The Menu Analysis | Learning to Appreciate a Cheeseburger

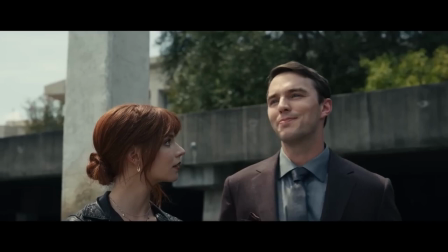[0:08]
It seems contradictory that a fast-food employee flipping burgers could find more satisfaction in his job than the world's finest chef. But in the menu, such is exactly the case.
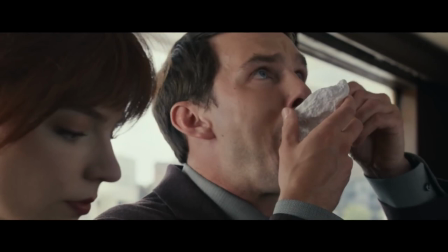[0:16]
The theme of the film argues that striving for excellence diminishes the simple joys of life, and this theme is masterfully supported by the production design, cinematography, and sound.
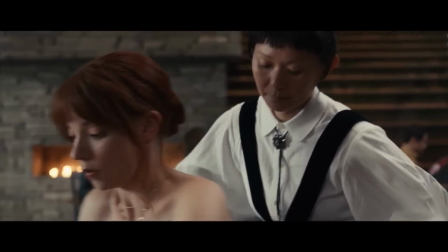[0:32]
The word excellence is often associated with perfection. I picture strict teachers and students that hold themselves to rigid practicing schedules.
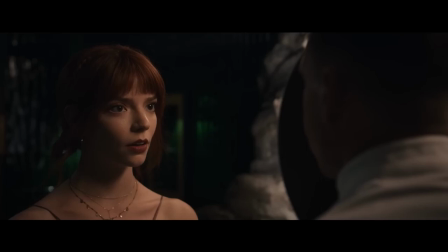[0:39]
They're organized, and they show a meticulous attention to detail. These qualities are clearly present in Chef Slowick and his cooks, as the production design of the menu shows us.
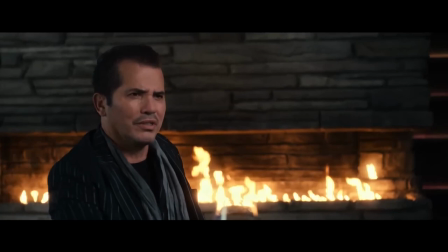[0:48]
The film uses rigid vertical and horizontal lines that cover the walls, doors, and floors of the dining room, and even show up in the trees outside it.
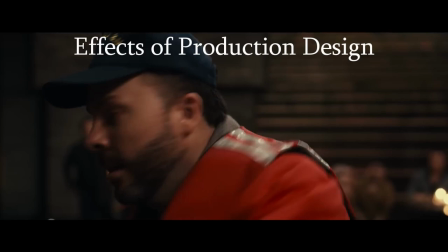[0:55]
Often, vertical and horizontal lines are used in film to signify being trapped, which the diners absolutely are.
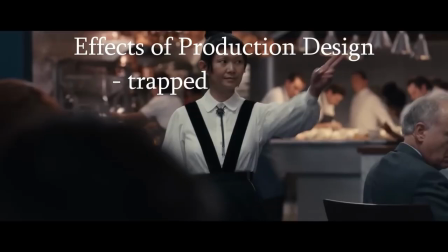[1:01]
However, when I see these lines, I also get the sense from their rigid straightness that the dining room is not a place for flaws or compromises.
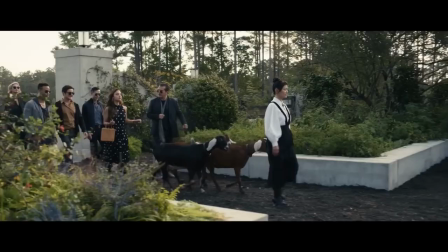[1:07]
Instead, it has a very organized feel, like everything is in its proper place. Perfectly straight grids are also usually created artificially and don't typically show up in nature much.
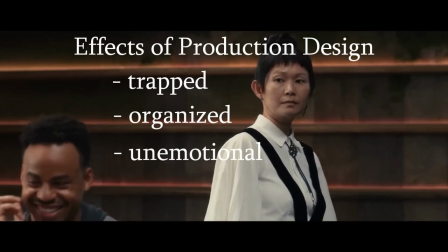[1:16]
This artificial feeling gives the sense that the people inside aren't quite as emotional as humans should be,
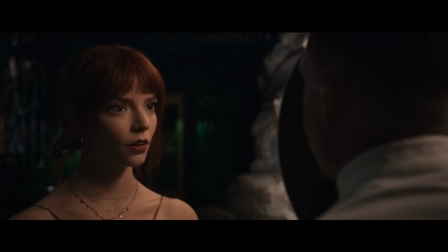[1:21]
and instead operate like robots, on precise schedules and with perfect memories, never leaving out any detail, always delivering with excellence.
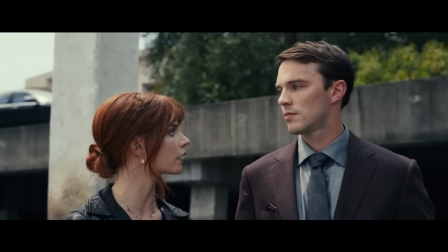[1:28]
Symbolizing both their excellence and their lack of emotions supports the theme that striving for excellence and a lack of joy are connected, maybe in a cause-effect relationship.
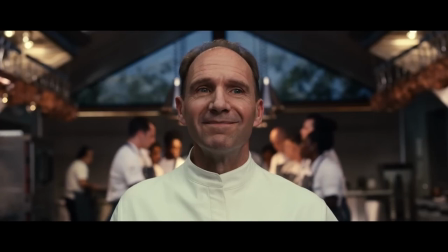[1:35]
The costumes also contribute to the theme by creating a contrast between our protagonist and our villain.
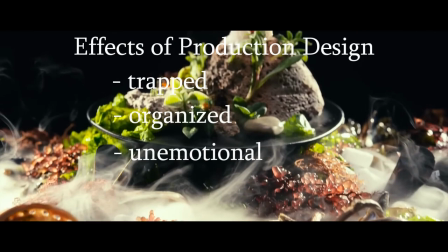[1:40]
Chef Sloic wears a clean white jacket, pristine and free of blemish, almost like a lab coat.
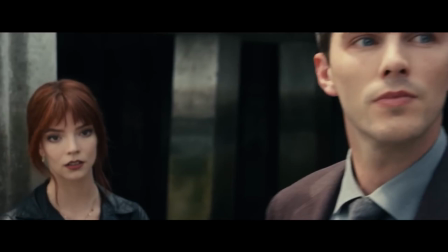[1:45]
It makes us perceive him as organized, disciplined, and possibly devoid of strong emotions thanks to his lack of color.
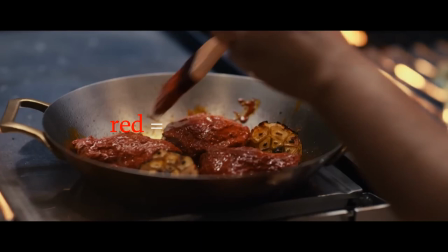[1:51]
Margot's outfit, however, is dominated by subdued pinks and reds.
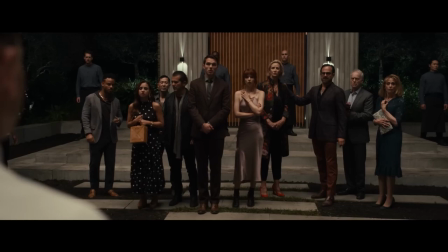[1:54]
Red is a rare color in this film, and since it's usually associated with strong feelings and passions, it makes sense that it would rarely be found in the robotic environment of the dining room.
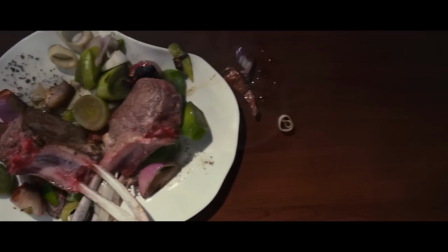[2:02]
Margot is consistently shown to not appreciate the so-called excellence of Slowick's art,
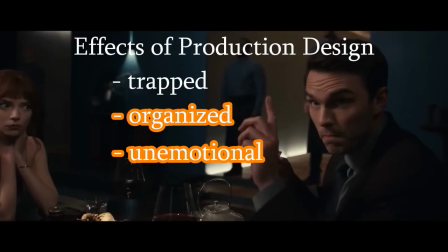[2:06]
and her reaction to his cheeseburger shows that she instead finds joy in simple, common things that are often cheap.
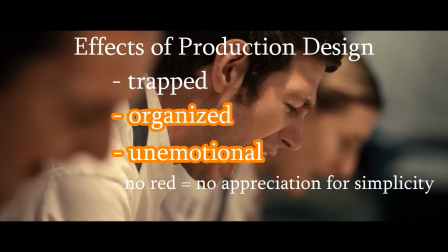[2:11]
That red is a color hardly found anywhere in the dining room implies that this appreciation for simplicity is also not found anywhere in the chef or his cooks.
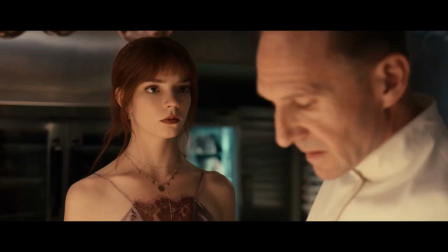[2:18]
These qualities in the hero and villain are a very strong support to the theme, because by making us associate joy and simplicity with the hero,
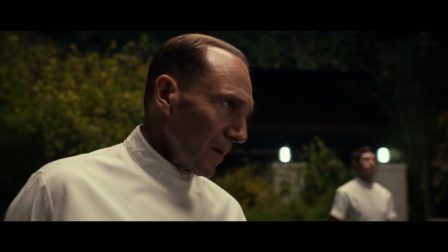[2:25]
they imply that it is a positive trait that can get you through insane situations. Meanwhile, striving for excellence is associated with the villain, which encourages you to see it in a negative light.
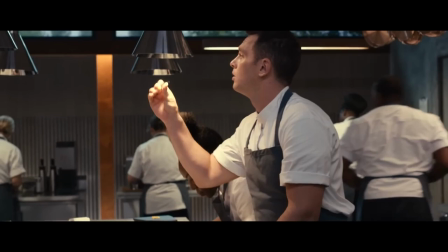[2:33]
On a related note, there are lots of props, such as the sterile silver dishes in the kitchen and the tweezers that the cooks use to assemble plates, that reinforce the ideas of cleanliness, organization,
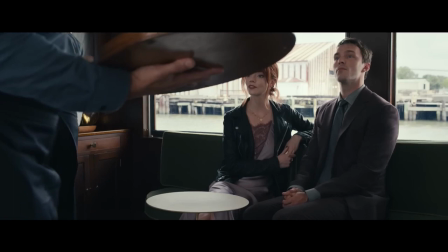[2:41]
exactness, and perfection.
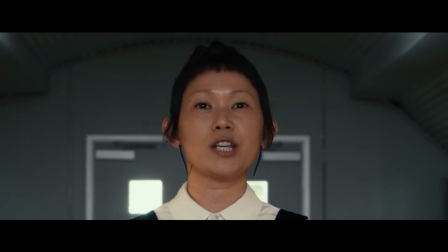[2:43]
They also make the kitchen feel more like a lab or even a hospital of some kind, places that are often considered to be unnaturally clean and robotic and devoid of humane comforts, or in other words,
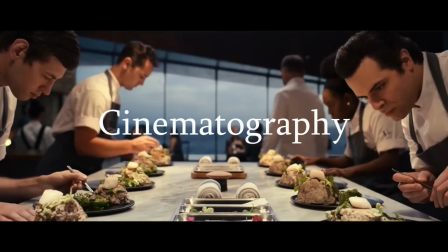[2:52]
simple joys.
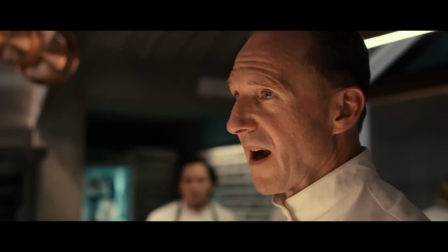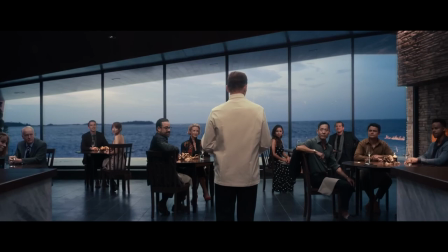[2:59]
The cinematography fits the theme of the film perfectly through its use of symmetry.
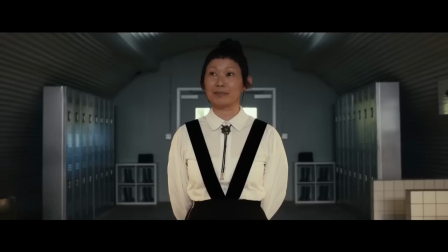[3:03]
Often, when Chef Slowick is speaking to the dining room, he is centered in the screen, with the cooks lined up behind him on his left and right, and a large triangular window in the background.
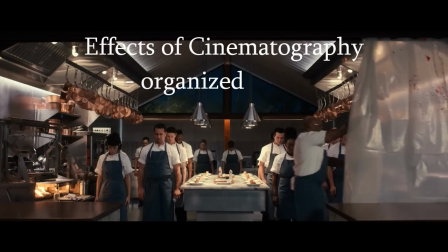[3:11]
The shot is perfectly symmetrical, which yet again implies perfection, organization, and excellence in Slowick and his cooks, by giving you the satisfying feeling that nothing is out of place.
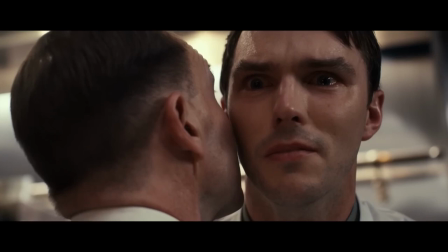[3:19]
However, there's another effect of the cinematography, namely the depth of field, that I feel even more clearly supports the theme.
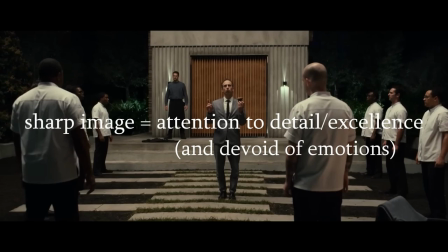[3:25]
A sharp image seems to invoke more attention to detail and robotic perfection than a blurred one,
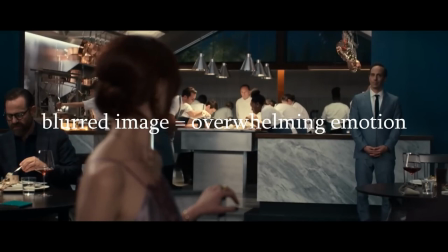[3:29]
which might signify being blinded by emotion or being unable to perfectly perceive the environment around you.
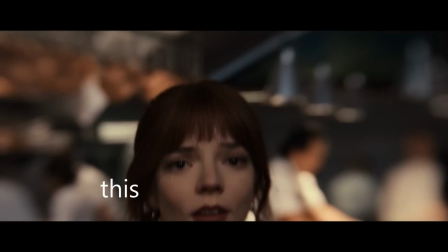[3:34]
There's a heavy blur around Margot when she comes to the bleak realization that none of the diners are meant to make it out alive, which supports this idea of a blur signifying strong emotions.
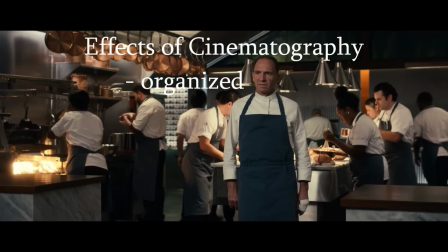[3:42]
As Chef Slowick prepares Margot's burger, the product associated with cheapness and simplicity, the space around it is blurred,
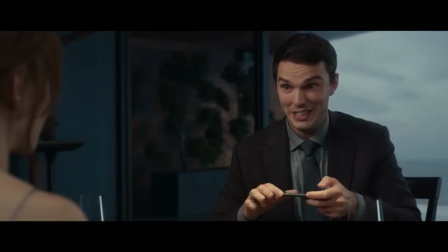[3:48]
which implies its preparation is causing him to finally feel the emotions he's been devoid of.
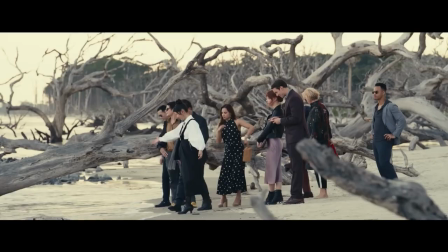[3:52]
The burger also oozes a juice tinted slightly red, which signifies the subtle reintroduction of emotions and maybe past passions in Slowick's life.
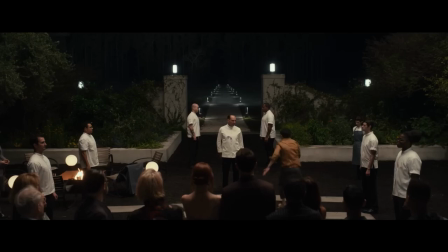[3:58]
Soon after, we get a shot of Slowik that focuses in through an initial heavy blur over the entire screen.
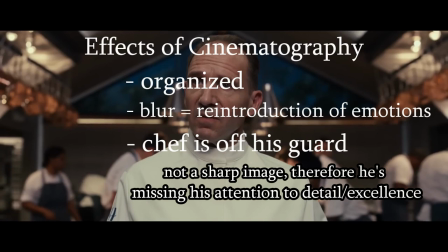[4:03]
We've never seen such a heavy blur around the chef until now, and it tells us he's been thrown off his guard and isn't operating with his usual excellence and preciseness of detail.
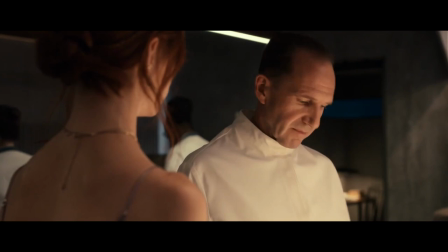[4:11]
Instead, he's feeling an emotion, namely a tiny spark of the joy and the simplicity of life that he's been missing for so long.